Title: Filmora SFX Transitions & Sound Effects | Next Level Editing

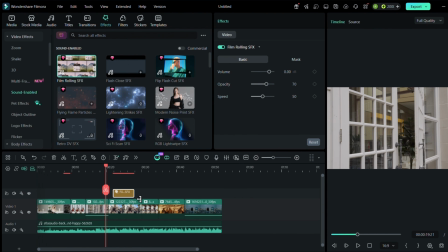249s
Using both gives me more control over the rhythm and pacing of the entire edit.
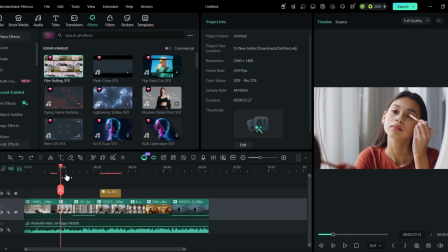254s
Now that both techniques are in place, I'm going through the timeline and refining the pacing.
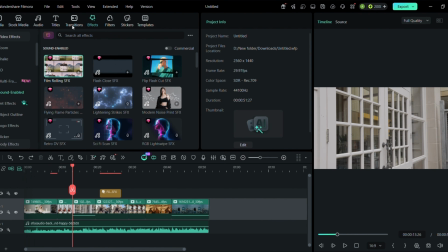259s
For faster moments, I'm keeping the clips shorter and using transitions with more energy.
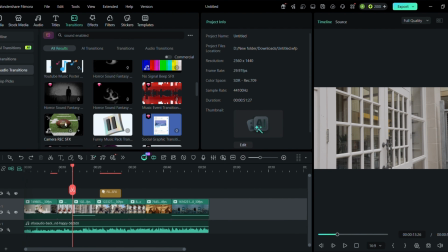265s
For calmer moments, I'm giving the footage more breathing room and using simpler transitions. I'm also paying attention to the direction of movement. If a subject is moving from left to right, I'll try to use a transition that complements that movement.
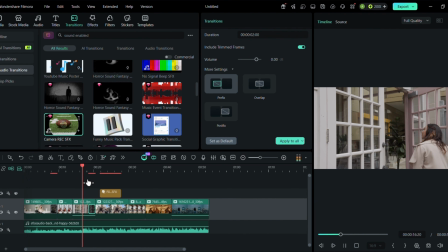279s
This makes the next shot feel more connected instead of looking like a completely separate clip.
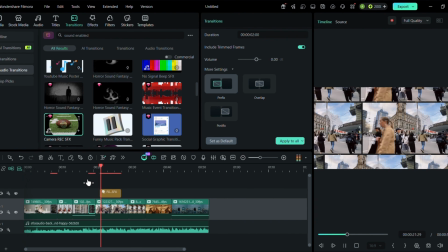285s
I'm also making sure that my transition sounds don't overpower the background music.
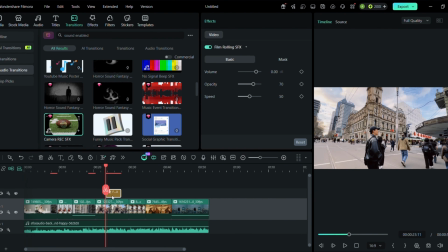290s
The music should still provide the overall rhythm, while the transition sound should emphasize the moment.
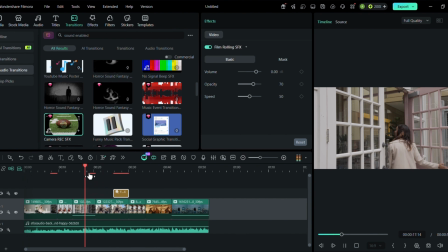295s
So whenever I'm making a major cut, I'm thinking about three things. What is happening visually?
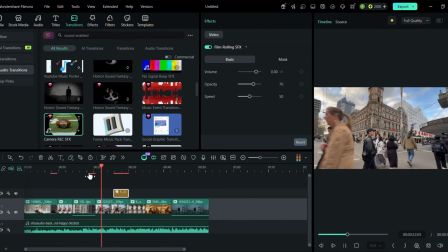301s
Where is the music beat? And what sound should the viewer hear?
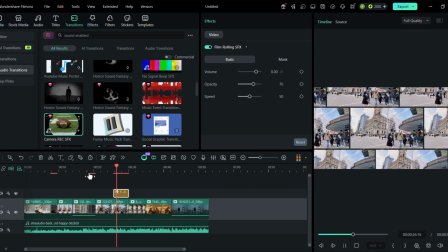305s
When these three elements work together, even ordinary footage can feel much more polished.
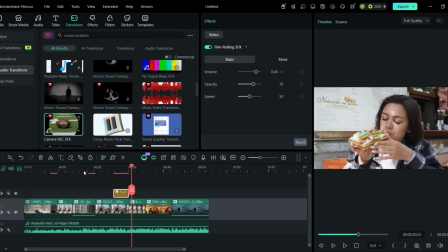310s
I can also take the edit a step further by combining these sound-enabled techniques with Filmora's AI-powered tools.
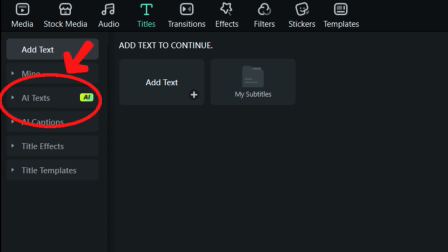317s
For example, AI effects or AI text can add extra visual information and help make certain moments more interesting.
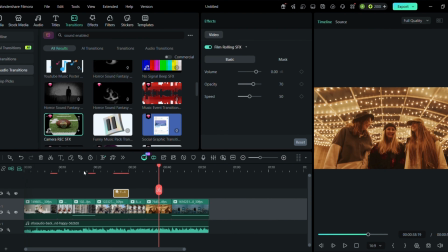325s
But I'm keeping the edit focused. I don't want to add effects just because they're available.
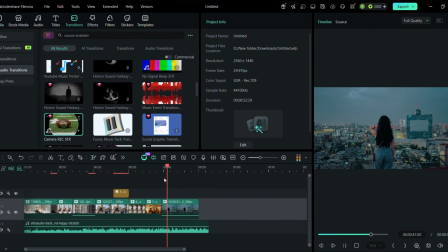330s
Every effect needs to support the story or improve the viewing experience. I'm also going through the timeline and removing shots that don't add anything.
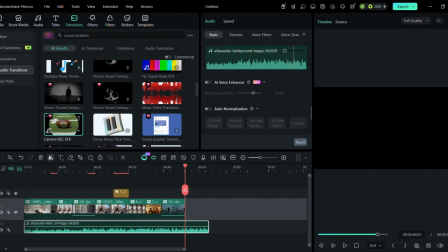339s
This is an important part of editing because a good video isn't necessarily the one with the most effects.
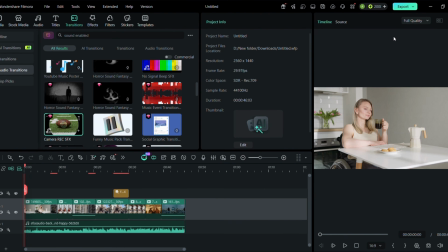345s
It's the one where every shot has a purpose. And now, here's the final result.
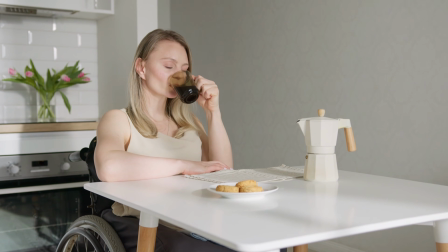350s
What started as a collection of simple everyday clips now feels much more rhythmic, dynamic, and intentional.
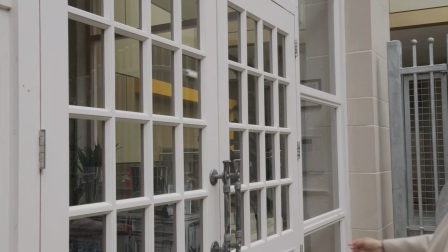357s
The SFX transitions help connect different scenes, while the sound-enabled effects make important moments stand out.
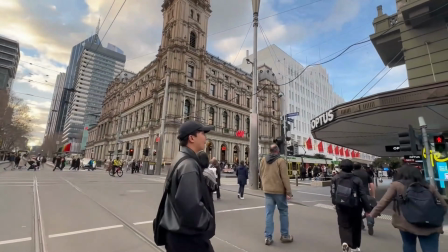364s
And by syncing these sounds with movement and music, the entire edit feels more connected.
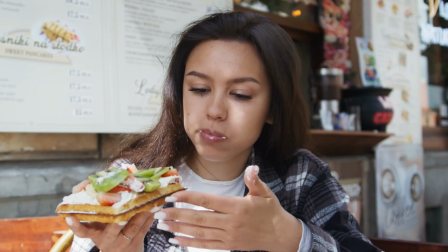370s
So if your videos feel a little flat, try experimenting with SFX transitions and sound-enabled video effects in Filmora.
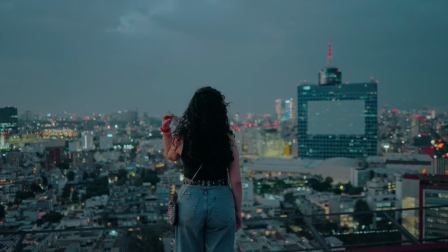378s
Thanks for watching. If you found this video helpful, don't forget to like, subscribe, and I'll see you in the next one.